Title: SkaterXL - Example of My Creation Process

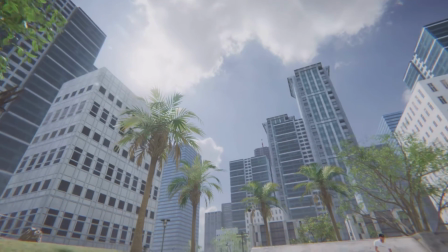So I lowered the camera as far as possible without going underground, and then pointed it back up to the sky, and I thought that was way more natural right there.
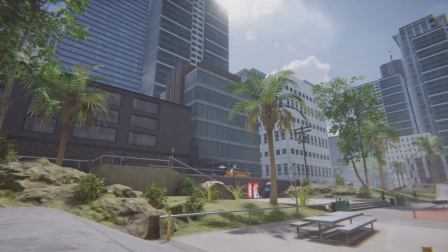That looked great. So playing the full clip at full speed here, and then bam, and then you see how it like snaps to the sky at the end.
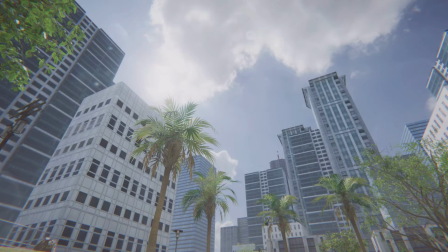That was something that, yeah, I was going to get rid of in the final kind of playback. You can kind of change speeds at any point when you're playing it back to like speed it up or slow it down.
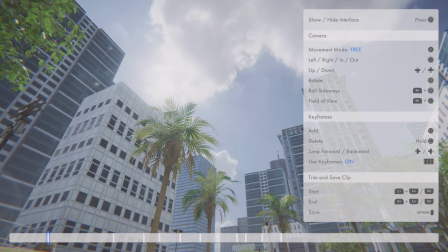And I can just throw a little slow-mo at the end there with holding the trigger down, and it would kind of pan a little more naturally to make it not so jarring.
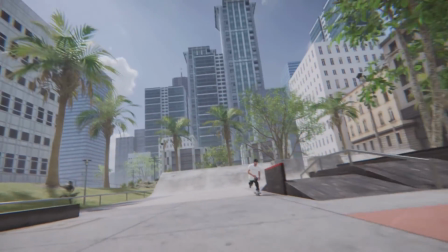So at this point, taking a second, and then here's the full playback of the clip as it ended up.
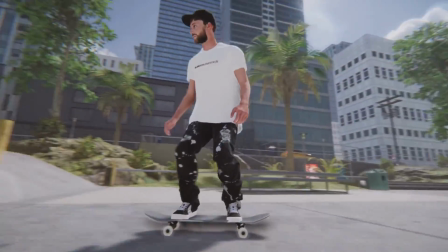So, and right there, slowed the pan up to the sky.